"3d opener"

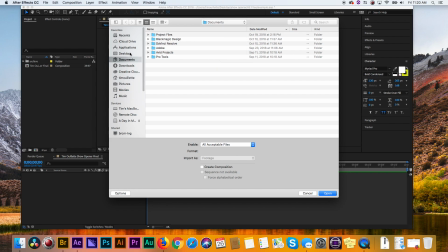(4:08)
So I'm again going to my desktop, got my show opener. I'm selecting my Illustrator files, PSD files,
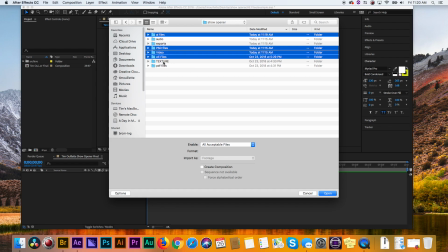(4:18)
video, AE files, texture, and PDF files.
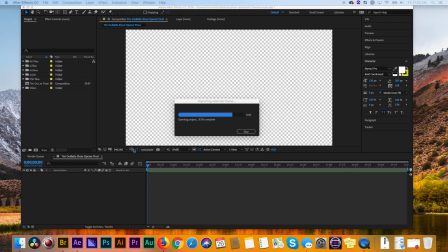(4:23)
Well, not the exports. I'll go ahead and open that. It's created all those folders for me, which is fantastic.
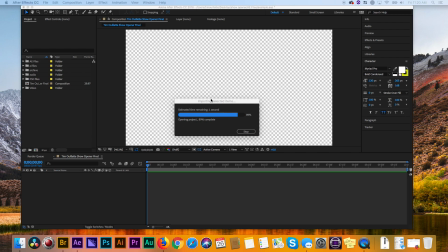(4:36)
Okay, so the first thing I want to do is, oh, it's having a hard time importing some things.
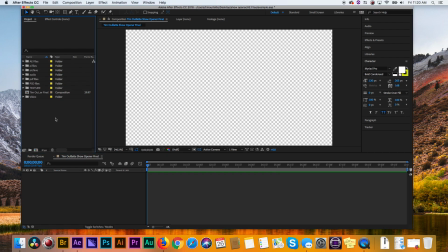(4:43)
Okay, first thing I'm going to do is I'll drag a couple of these Illustrator files there. We'll take the Celtics, and we want to put the Celtics, we'll put the Celtics over here.
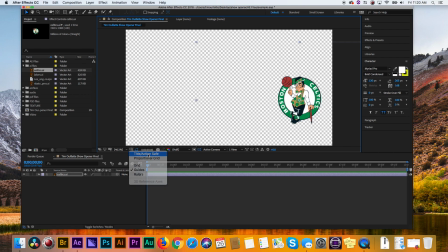(4:57)
And I can make sure that I have my title and action safe right there. That looks pretty good. I have my resolution at quarter because things are gonna get wild pretty quickly.
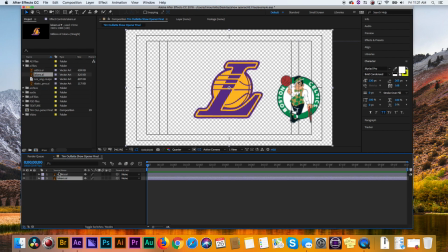(5:09)
I'm gonna take my Lakers, put it over to the other side.
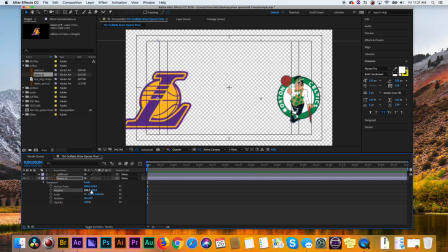(5:15)
I'm gonna bring that down a bit. It seems that I got a little excited about the size of the Lakers right there. Looks good. If you wanna make sure that they're lined up, you can always hit Command R and drag a guide down.
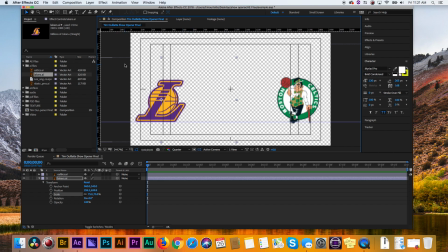(5:29)
Ooh, look at that, that's spot on. Not bad, not bad at all. So you have these two things going on. What we want to do though is we want to we're going to keep them, well, we want them 3D.
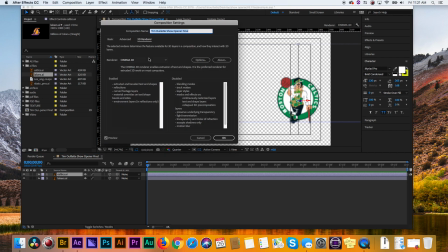(5:49)
We want to make sure that our 3D viewer is on classic 3D on the main one.
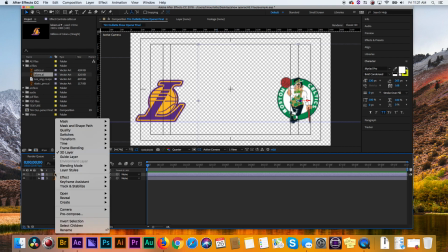(5:56)
Then we're going to go ahead and treat these separately. I'm going to right click on them, go to pre-compose,
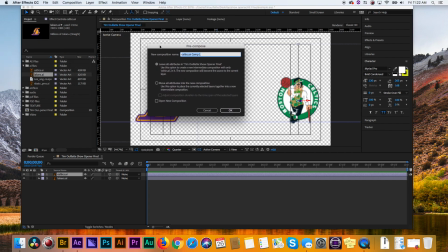(6:05)
and it says Celtics AI comp. I'll just put Celtics, hit OK.
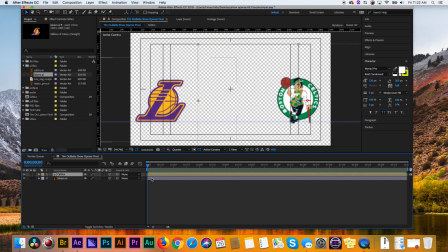(6:12)
I'll double click on that.
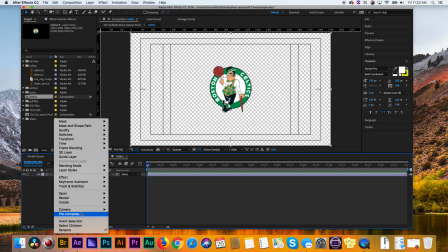(6:15)
And simply what I'm going to do at this point is right click on it, go to create, create shapes from vector.
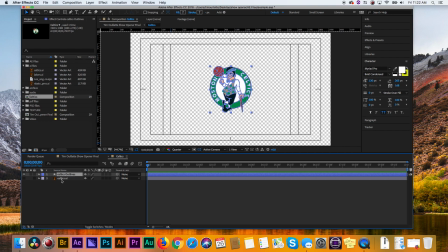(6:24)
Once I do that, I have some outlines. I'm going to delete the original AI.
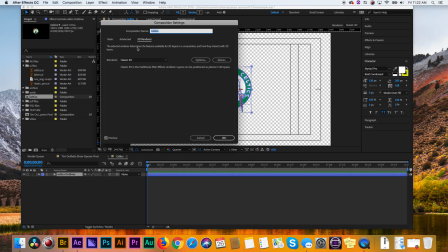(6:30)
I'm going to make it 3D, and then I'm going to switch from classic 3D to Cinema 4D.
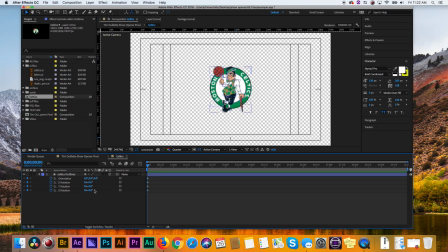(6:38)
I'll hit Option R. I'm going to rotate that. Is it the Y? I always forget. Yeah, it's the Y. The Y, 35 degrees. Another thing I want to do, so I'm dropping down the menu again, is I'm going to want to change some of the geometry.
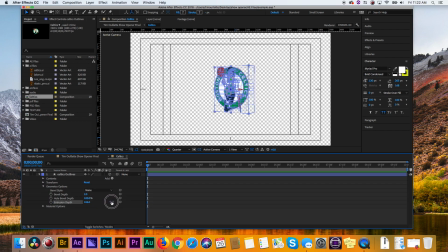(6:56)
So I'm going to extrude. Let's say I go about, I don't know, we'll go about 50. Let's see how that looks.
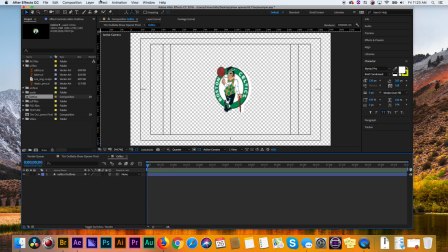(7:10)
Yeah, that looks all right. Go about 50 right there. Another thing, just to add some depth to it, I'm going to go to Layer, New, Light,
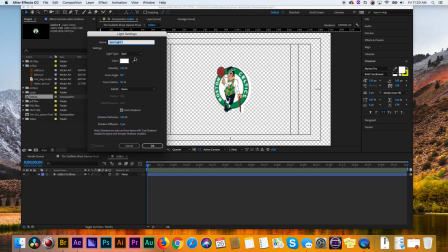(7:19)
and I'm going to add, not a spotlight, but we'll do a point light. Hit OK.
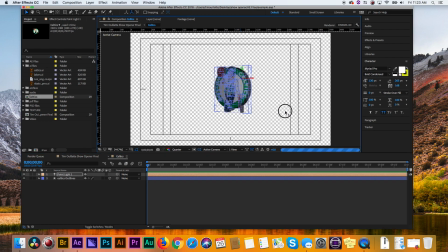(7:26)
And that's going to just make things look nice. I may, at this point, go to a couple different views. Two views horizontally.
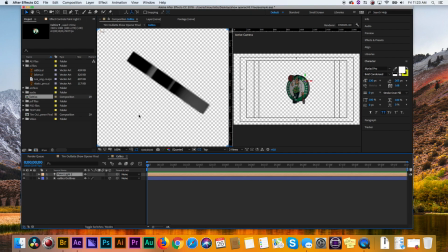(7:40)
That looks good. I guess I can do that. I'm going to find my point light. That's where I'm confused.
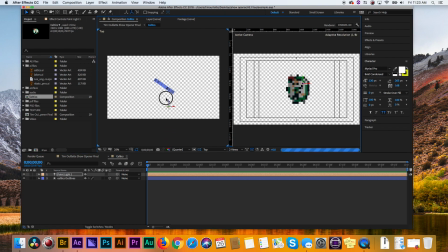(7:47)
There it is. So I'm going to bring it in a little close. I want to get some edge lighting right there. Oh, that's good. I like the edge lighting, but of course I don't like that we can't see the front, so I'm going to hit Command C, Command V. I've made another point light.
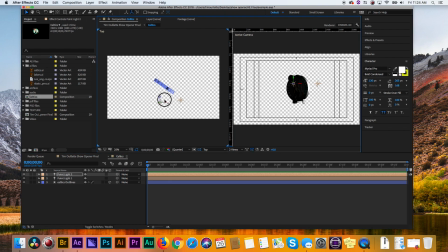(8:07)
And I'm going to bring one around front here, just so we can see what's going on. Well, that looks much nicer to me.